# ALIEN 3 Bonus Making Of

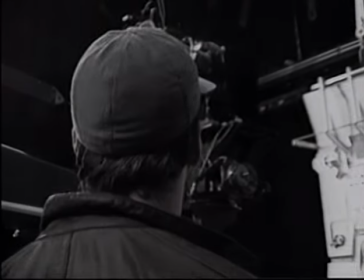[0:10] So, Captain, you want to tell us what you're looking at?
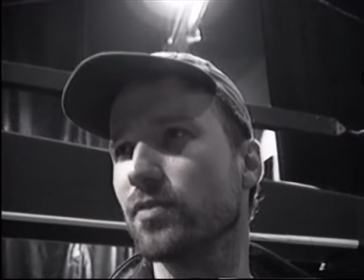[0:15] Is this for the opening or for the end? It would be a good shot if he was back there looking through the hole.
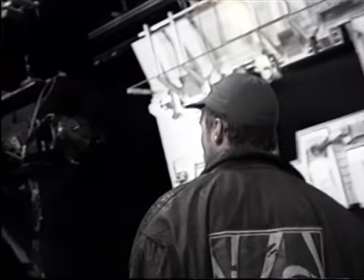[0:21] There you go. That's my star log shot. We could do that.
One of the things that David did throughout the production is push the visual style. If you look at the scenes in the car tooker, if you look at the design of the alien and what David wanted it to be,
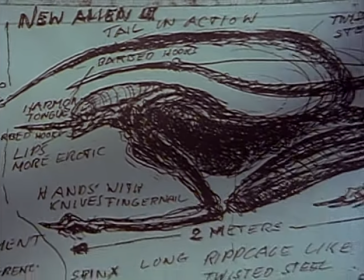[0:37]
a freight train meets a Jaguar with a speed and an agility that we had never seen in any of the alien movies. And this enabled him to do things with the camera that could not be done in prior movies.
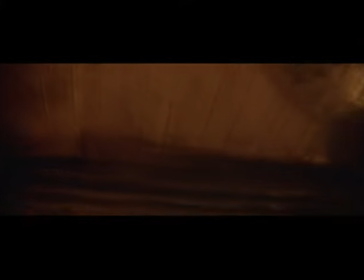[0:50]
The alien running across the ceiling, all these different things. And David was always pushing that and pushing people to go beyond what they would expect their own capabilities to come up with unique and different techniques. That was one of the challenges of the production, that is, to come up with a technique of shooting the alien How would we shoot the alien?
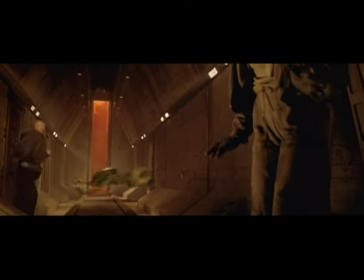[1:10]
How would we create the alien in this movie? Nobody had ever seen the alien running in the way that he was running.
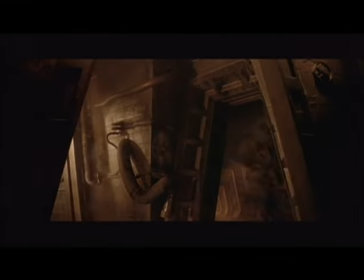[1:18]
Runs in the ceiling, on the side, all over the place. We had to develop a look. How does an alien look when it runs? From a practical standpoint, the idea of putting a man in a rubber suit, it works because you get the coverage you need and you have something to work with on set and the actors have something to work with.
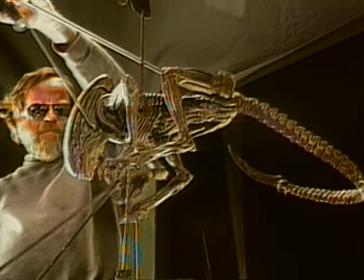[1:39]
A lot of this movie is going to be a third-scale puppet.
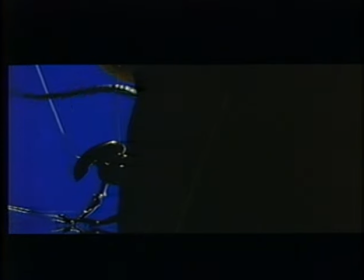[1:41]
I mean, in fact, we're hoping that most of the time that you see the creature, it's going to be the puppet because it's just got things to it that you can't do with a man in a suit.
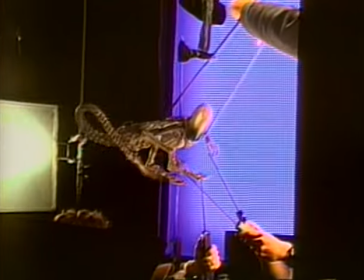[1:50]
There's always a size when you're dealing with puppets that you want to strike, which is the right size because gravity is one of the problems that you're dealing with in trying to coax life out of rubber, which is basically the task.
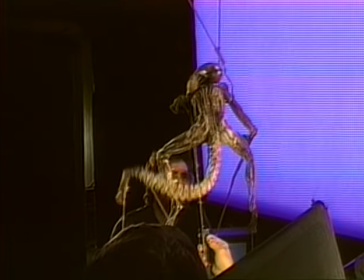[2:05]
It was a very difficult project to get the alien to look menacing and terrifying in motion. Stop motion is too jerky. I mean, it looks, that's out of date. I mean, you can't have a character running in the scene without the natural motion blur that you'd expect to see. It's because it looks herky-jerky. So that was not a useful approach at all. I had worked before with a guy back on the first Star Wars.
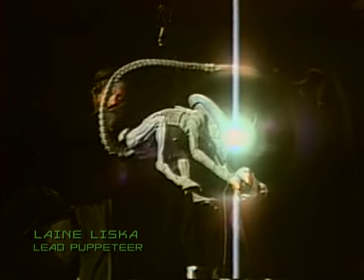[2:44]
His name was Lane Liske. And he was very good at stop motion animation. And we wanted to take the idea of that and use that with rod puppeting, but be shooting it with the motion control cameras. So Richard coined this frame of Mo motion, and I don't remember why it was Mo, but it was Mo motion.
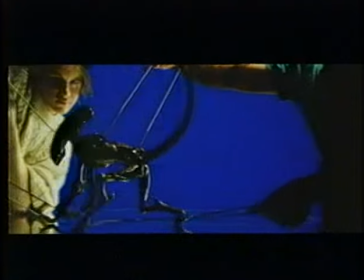[3:07]
It's going to be a rod puppet that's composited through a blue screen,
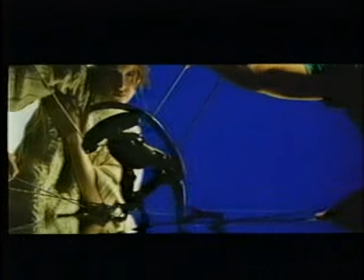[3:11]
so we'll have more control over the movement and we'll be able to go in and remove control rods frame by frame, rotoscoping things out, and really getting some control over the movement that way.
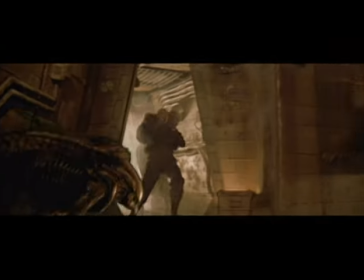[3:23]
Fincher wasn't going to buy locked-off shots, I mean, not in these kind of ferocious scenes. And so we designed the system that we could pan, tilt, dolly, boom, all these things. We shot live-action footage in the tunnels and in all the sets back in England with what we called a field recorder dolly that Boss Film had made. And this was a dolly that was built so that the camera could be on it and moved by the first unit people and the kind of wheels
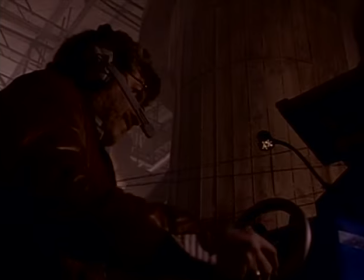[3:57]
and control arms for panning and tilting and booming and cracking
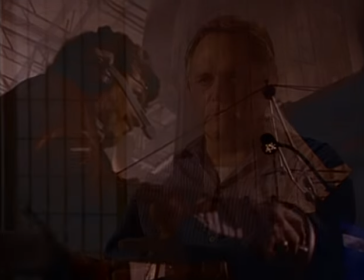[4:02]
in and out were familiar to a regular live-action cameraman. But while all this was happening, we had recorders on all the wheels and all the different axes that would be able to record all these axes.